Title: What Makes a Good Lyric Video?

Pagefire first video essay, let's go! Hello and welcome to Pagefire. Today's subject, lyric videos. They are videos with lyrics in them. It's a book with a soundtrack. It's a lyric video. A lyric video is, you know what that is since you clicked on this video. The lyric video is a fascinating artifact in the music ecosystem.
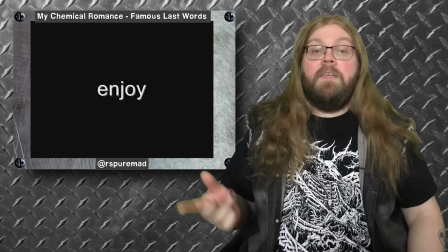0:22 For many people who grew up with YouTube, when they think about a lyric video, they will obviously think about the Windows Movie Maker style lyric video.
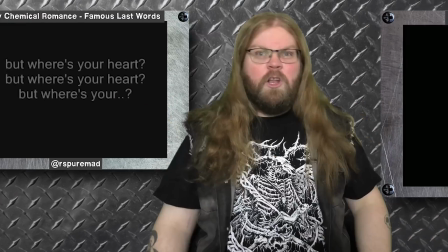0:28 The one with the default black background and Arial white text. You know, like this one, basic, boring, and with text in the void. This was mainly because in the early days of YouTube, people just wanted music in the background in a separate tab while they were playing dress-up games or reading fanfiction. And therefore people didn't care how the video looked. Though there was a chance that people actually did want to know what the lyrics were to the songs they really liked.
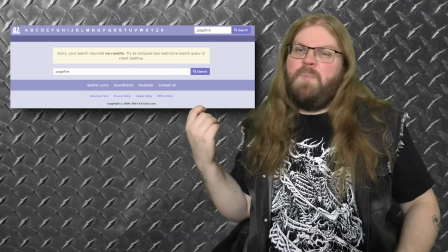0:52 So you wouldn't have to Google the song and hope that it was an easy lyric page or hope that the Genius page wasn't vandalized.
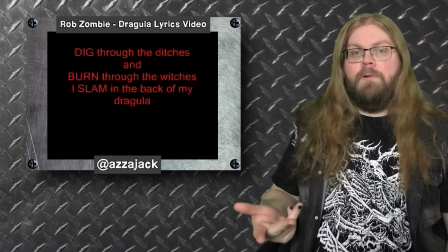0:58 So having something simple was actually optimal for people who wanted to learn the words while also listening to the song. At the same time. Lyric videos strike that perfect balance of listening while reading.
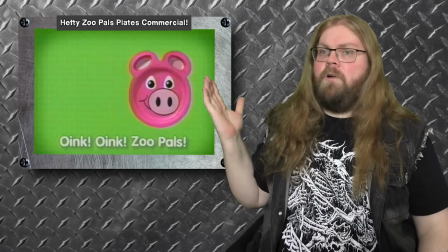1:10 So it's not like a Disney sing-along video where you have a Mickey Mouse head bouncing on the words,
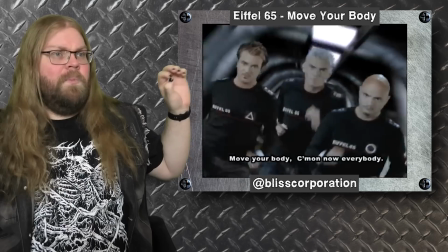1:14 and it's not like a music video with the lyrics hard-coded into them so your mind gets like double occupied by the two visuals fighting for your attention. The lyric video format is a little different from that. So for this video I want to give you a brief history of the lyric video while also showing you how it's evolved to its own art form. Then we're gonna take that knowledge and see how you can apply that to make your own lyric video. I'm a video editor, by the way. I made lyric videos like this.
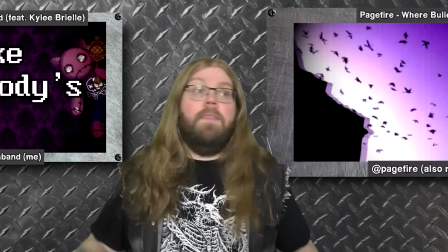1:43 And this. And usually when I'm editing, I never think about how I want to visualize the text or how I can present the text. Like I never properly think of what will work well. So my goal is to see what we can learn from design philosophy. But first, part 1, a brief history. Interestingly, the first instance of the lyric video came from Bob Dylan.
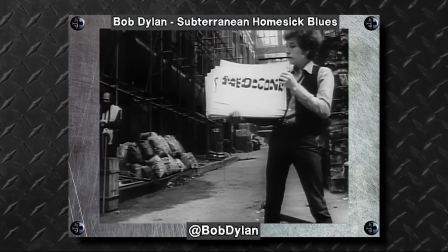2:08 John is in the basement mixing up the medicine. I'm on the pavement thinking about the government.
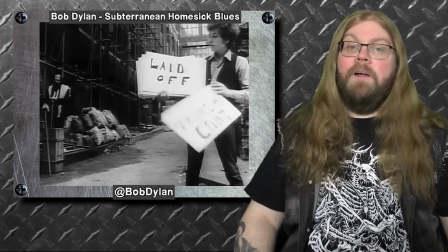2:13 In 1965, Bobby Dylan went on a tour to England. His first mistake.
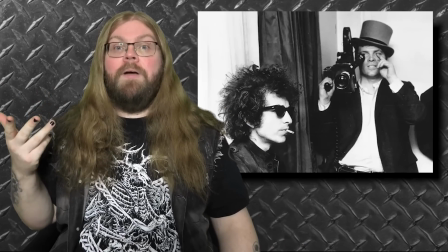2:18 While he was there, D.A. Pennebaker worked on a documentary about him there called Don't Look Back.
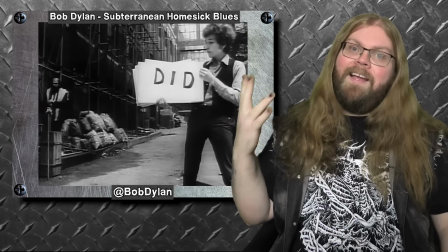2:26 Ah, shit. The beginning of the film features Dylan holding cue cards in an alley, where each cue card has a word from the song Subterranean Homesick Blues.
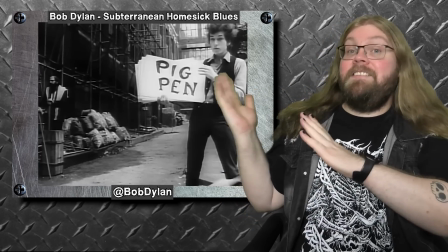2:35 Now there's a lot we could focus on because this single section contains the most important mark in music history.
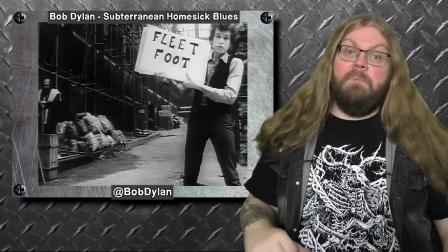2:41 Because not only is this technically the first rap song, but it's also the first music video and lyric video.
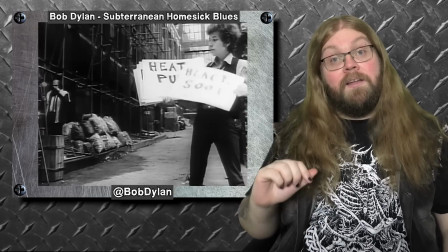2:48 Talk about a triple combo. The visuals of this video is Robert Dylan holding a cue cards that are taken down with each word being matched to the song.
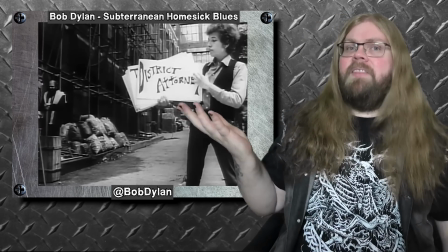2:56 Of course it's not the whole lyrics, but there's enough there to make it easier to pay attention to the text.
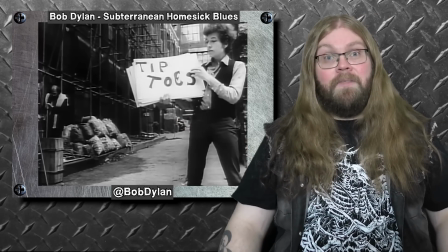3:01 Robert Dylan and his team were definitely onto something when it came to displaying the text with the song.
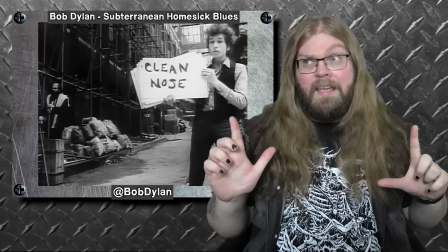3:06 Not like a song booklet, but as something else. Something more artistic. Let's time travel from 65 to 85 and whoa, we're in the 80s and it's gnarly and radical.
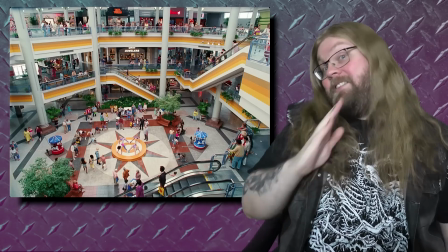3:19 There's big perm hair, there's cool jacket, the mall economy hasn't crashed yet, and Ronald Reagan is helping CIA sell crack to low-income neighborhoods. Oh no. Oh wait, that's not fun. Man, the 80s kinda suck. But anyway, music. Music in the 80s were pretty epic.
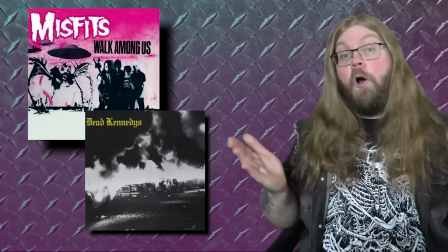3:40 We had hair metal, we had thrash metal, we had hardcore punk, and of course the soundtrack to Footloose. And you know what they say about guys with loose feet? They lose their shoes a lot. I'm keeping that joke in. All promoted on MTV, which currently rebranded to BMTV, Barely Music Television.
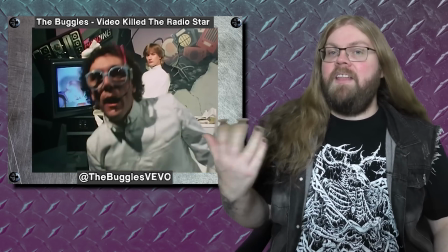4:03 With MTV, there was a rise of promoting your music with a video on TV, hence music video. There's a lot we could go over, but we're gonna focus on one video, Sign of the Times by Prince. The music video was done by J. Flora Katz and Susan Silverman with director Bill Connersman to make a music video with graphics.
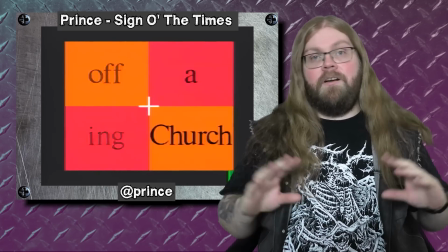4:28 The video contains flashes and patterns that are matched to the song, but also words.
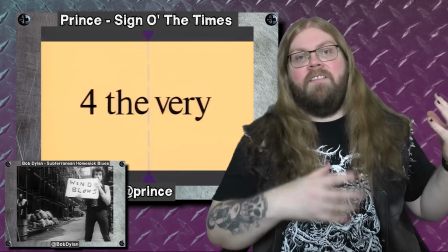4:33 I mean, lyrics. Unlike Dilly Dillon that only highlighted a few words and now we actually have Disney singing along with that bouncy mouse head,
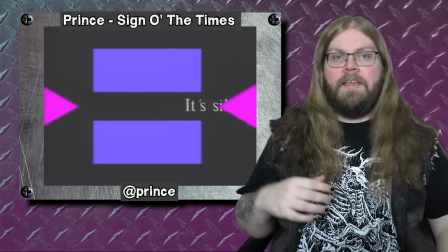4:41 Prince doesn't rely on you to sing with the lyrics on the screen. Like he doesn't rely on you to sing along, so instead the lyrics are used as something more artistic.
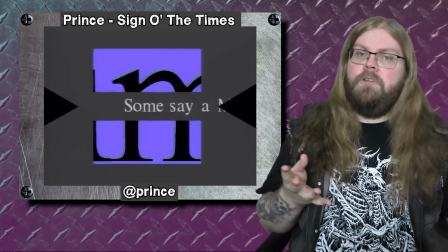4:50 Having the lyrics on screen allows them to stand out on its own so you don't need to choreograph a performance. or even tell a storyline for a music video.
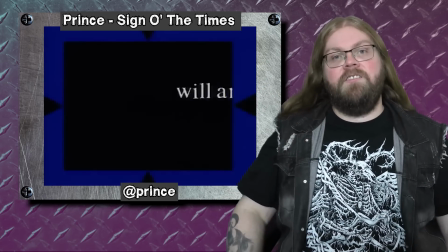4:58 This made it easier to pay attention to the song's message about drugs and addiction. It's very fancy. And then George Michael. In 1990, George Michael released his second solo record, Listen Without Prejudice Volume 1, which included the single Praying for Times. And because he wanted people to take it seriously, he refused to make an actual music video for the song. So whoever's in charge was just like, how do we promote it on TV then, George? So director Michael Borowski made an experimental video that was just a white text in a black void,
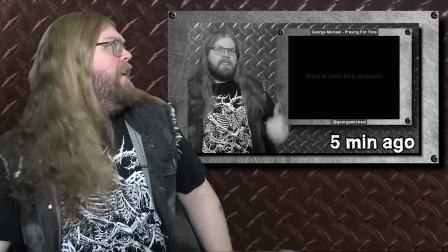5:33 kinda like every Windows Movie Maker. Hold on. You know, like this one. Basic, boring, and with text in the void.
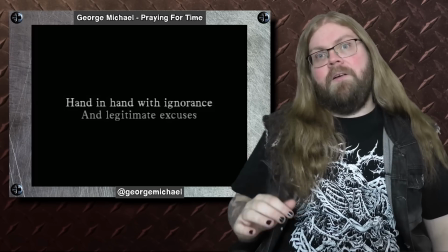5:41 Foreshadowed. Gotcha. What's interesting about this video is how it depicts the text.
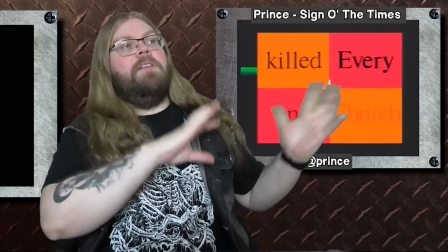5:46 Unlike Prince, that's kinda like has distracting shapes all around, this video has a text in focus.
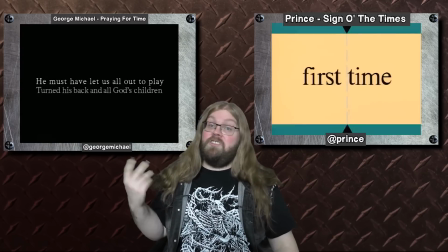5:53 Unlike Prince, there's nothing fancy, nothing distracting, it's just the text with the song.
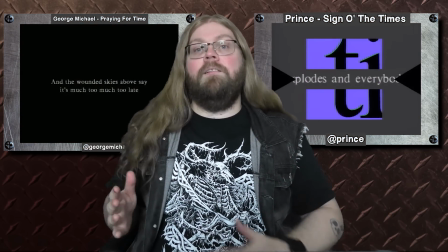6:03 So what's interesting about these videos is how fundamental both of these videos became in displaying the text.
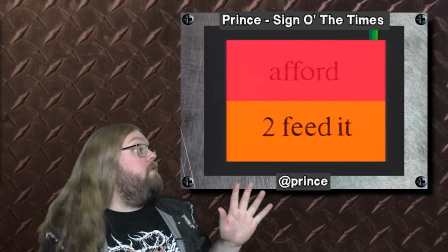6:09 With dynamic visuals and animation, with stripped down visuals and nothingness.
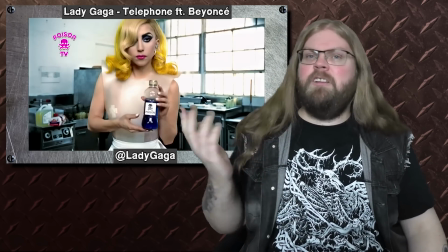6:14 A music video could display its ideas with visuals or cinematic language and storytelling,
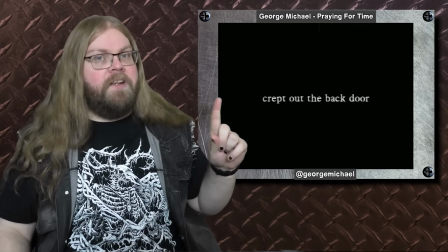6:20 but using the text as its main driving point creates a direct connection from the song to the viewer. You can read along, sing along, or finally understand what the text is about. Because with a lyric video, it's not about subtext, it's about text. Part 2. Rise of the lyric video. Fast forward to 2005 and YouTube is born.
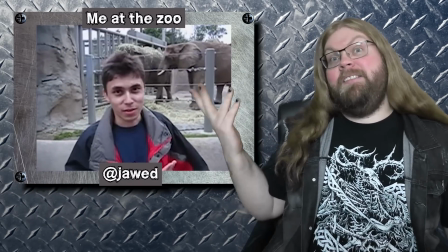6:44 And a lot of important shit happened here. Some guy made a dick joke that made people have sponsors outside the platform, making its hellhole a viable source of income, but only if you get 1 million views a day. All with a dash of suffering, PTSD from video editors crashing, and just a sprinkle of parasocial drama.
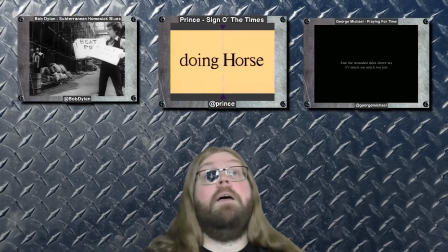7:05 But anyway, music. Whether if it was inspired by one of these 3 examples, people started making lyric videos for YouTube using Windows Movie Maker.
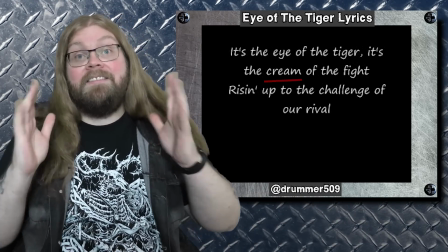7:14 With simple, moving, misspelled words with text in the center and low bitrate 240p quality song.
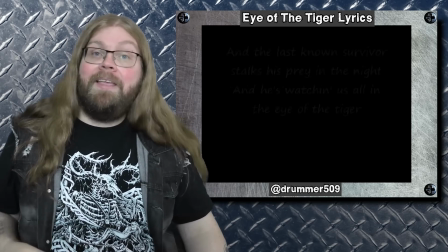7:20 For many people using YouTube, this became a free way of listening to music. Spotify wasn't around to ruin streaming revenue yet, iTunes could get too expensive for some people, and Napster got sued to death.
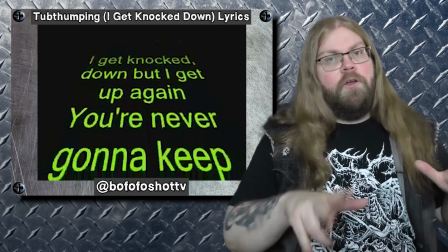7:33 Thanks, Lars! But for a casual listener, it was just easier to go on YouTube, search for a song and listen to it there, and the lyrics served as a nice bonus.
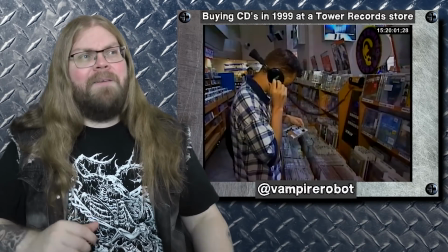7:42 It's like a new way of listening to a CD before buying it, except why would you buy it when you can just listen to it for free? And then the record labels noticed, not only that there were bootleg uploads, but bootleg uploads with lyrics on them. Record labels realized they could be doing more to monetize the music they own and started cracking down on these YouTube videos.
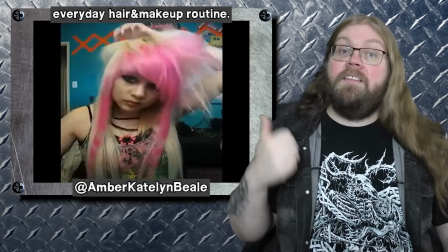8:03 So if you're watching even a tutorial on how to style your hair like a scene kid with Avenged Sevenfold blasting in the background, they will get that streaming revenue.